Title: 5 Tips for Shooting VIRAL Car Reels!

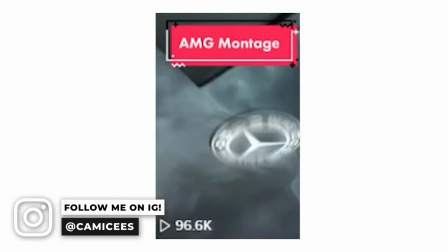So I've been having so much fun filming these car videos and I've really enjoyed sharing it with you but I've received so many comments asking me how I film these videos.
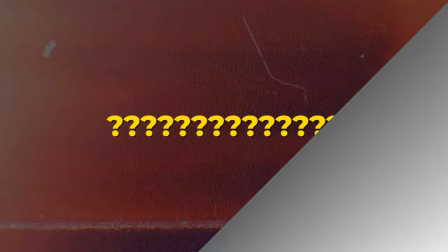So to answer that question,
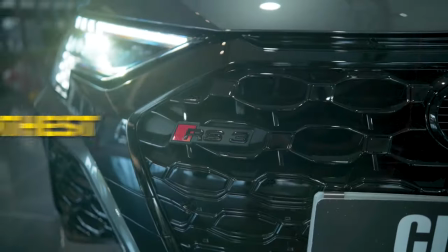here are five tips that I picked up along the way to help you guys film these videos in the smoothest and actually the most efficient way possible because I don't want to be filming,
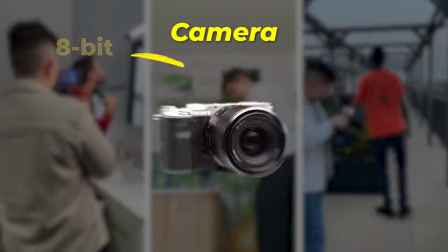I want to be editing. But firstly, let's get some things out the way. I've shot all these videos with the Sony A7C and the mix between my Tamron
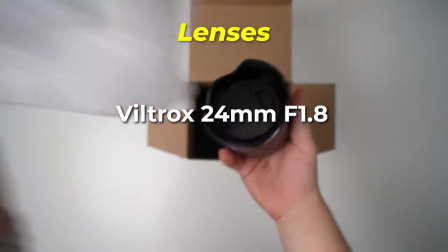17-28mm f2.8 and the Viltrox 24mm f1.8.
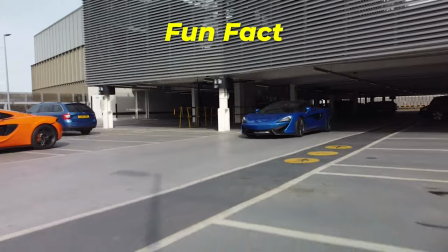For dry shots, I used the Mavic Mini 2. Fun fact, on the first McLaren shoot, I forgot my SD card so everything was recorded at 720p directly onto my phone.
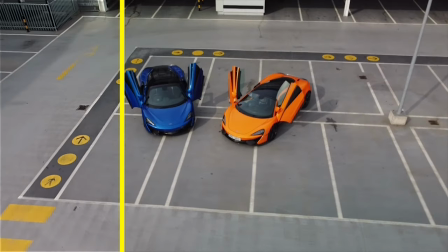So I had to do some crazy sharpening and post-processing.
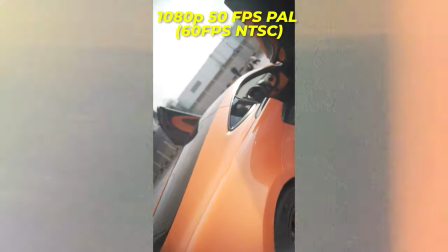The gimbal I use is the Zion Weeble S. I shoot my videos at 1080p at 50 frames per second, which allows me to slow things down if I want to.
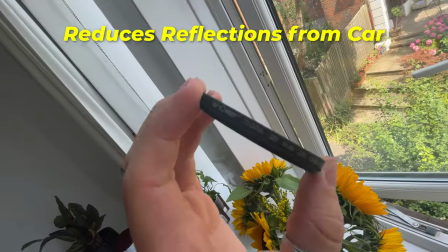If it's very bright, I use this ND filter and I recommend that you always use a polarizer.
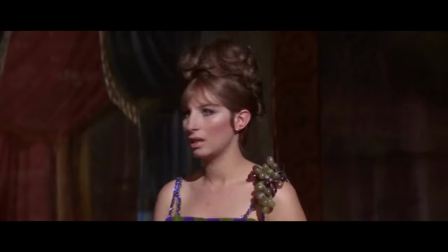Otherwise, smile because you're going to be on camera. The first tip that I'll share is to get things smooth in camera.
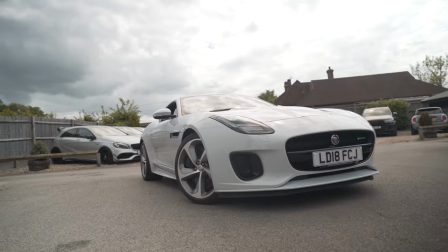Although we're shooting on a gimbal at 50fps, 60fps, it's important to make your movement steady in camera.
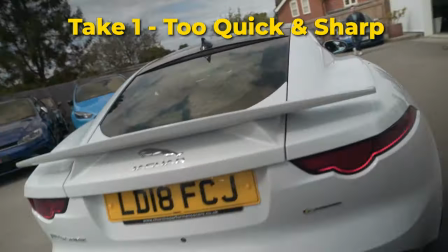Otherwise, you're going to be struggling to stabilize each shot later and your speed ramps will look all shaky and messy.
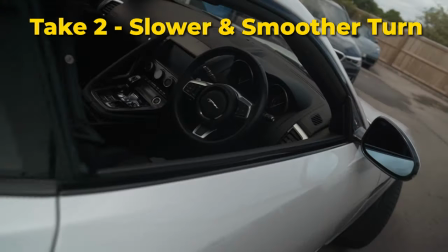Don't be afraid to slow your movements down by moving slower and taking your time with the movements.
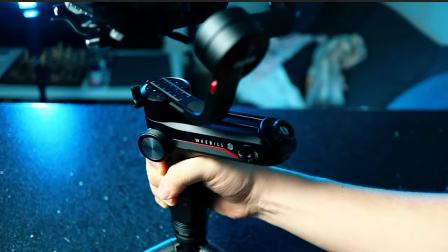That being said, these machines aren't perfect, so I always end up adding warp stabilizer at something like 5% to get rid of minor jitters and wobbles.
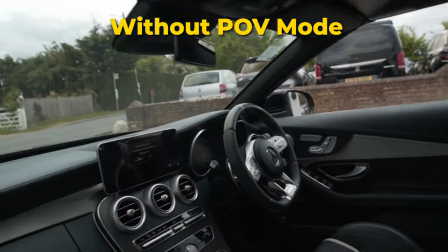Which goes into my next tip. Shoot with FPV or POV mode. Simply because it allows you to change your horizon, making your shots look a little bit more dynamic.
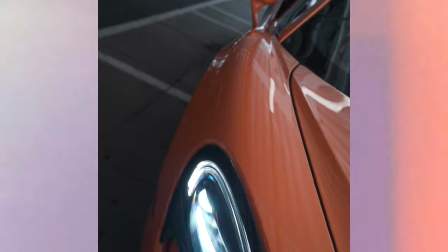When you're following the side of a car, if you just add a little bit of a tilt, it just makes it look so cool.
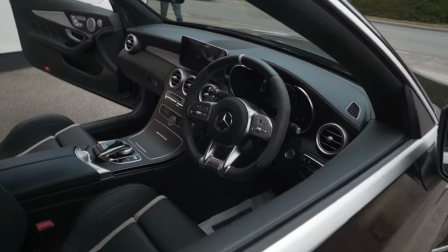For example, here I started off at an angle and then straightened up as I got to the steering wheel. You can obviously do this in post, but that means you have to shoot things much wider.
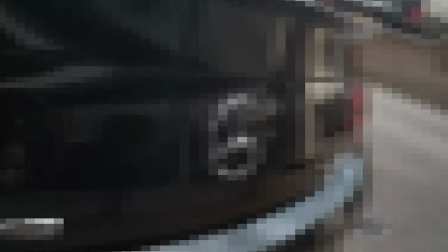And also, if you're not shooting 4K, things are just going to drop in quality. Also, shooting FPV mode makes it a lot more fun.
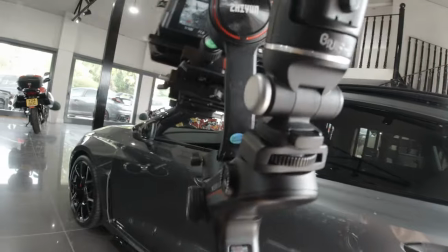But as you're flying around, I want you to just keep something in mind. And that is tip number three, which is to start wide and then get close.
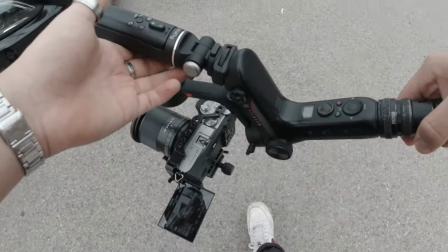My advice when shooting these videos and to be efficient is to start with the wide orbit shots going either left or right, and then doing one going forwards and backwards.
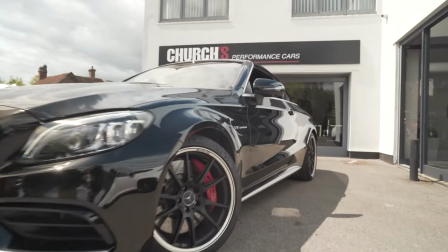And if you do that for all quadrants of the car, that's enough shots to make a whole video. Also, get low and add a bit of a tilt looking up.
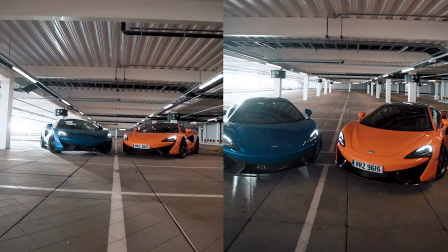It makes the cars look bigger and more aggressive. And vice versa, if you look down, it makes them look smaller. However, once that's done, you can move closer into the car and try and find little details to record.
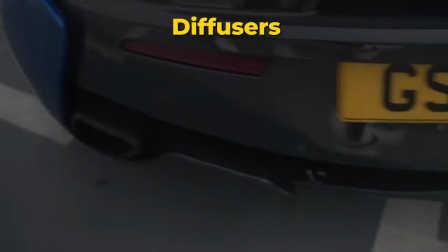Whether it is a car badge, grills, maybe it has a nice spoiler, refusers, the skirting. Anything that makes the car unique will make your video unique.
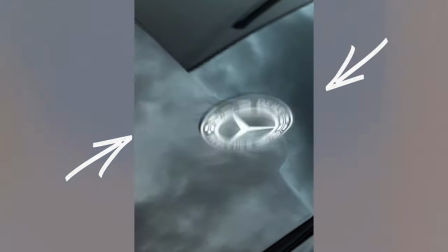And if you do shoot the badge, then you can check out my badge flip tutorial. But if you don't want to do that, let's talk about car positioning.
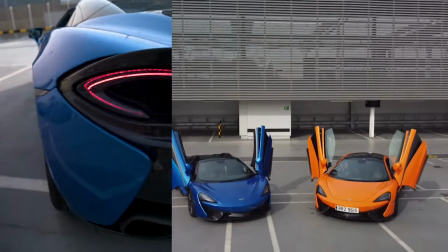Obviously, choose a nice location to film your cars. You can see in this one, we did it on top of a car park, which was cool.
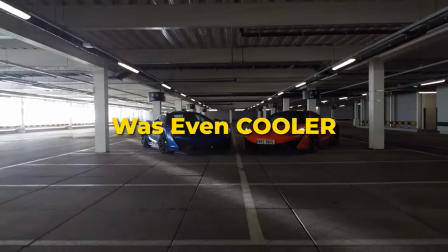But inside the car park was even cooler because of the symmetry. Always look for symmetry.
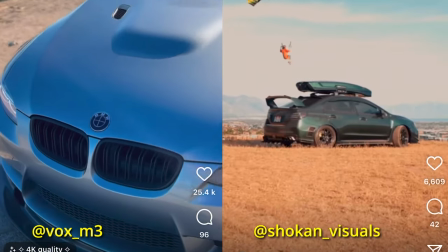In fact, the best videos I've seen don't only have nice cars and transitions, but are also shot in nice locations.
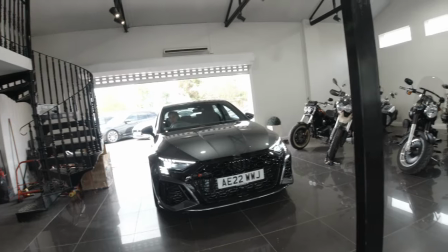But within these locations, you want good car positioning. So speak to the driver, or if it's yourself, and experiment by moving things around with the car.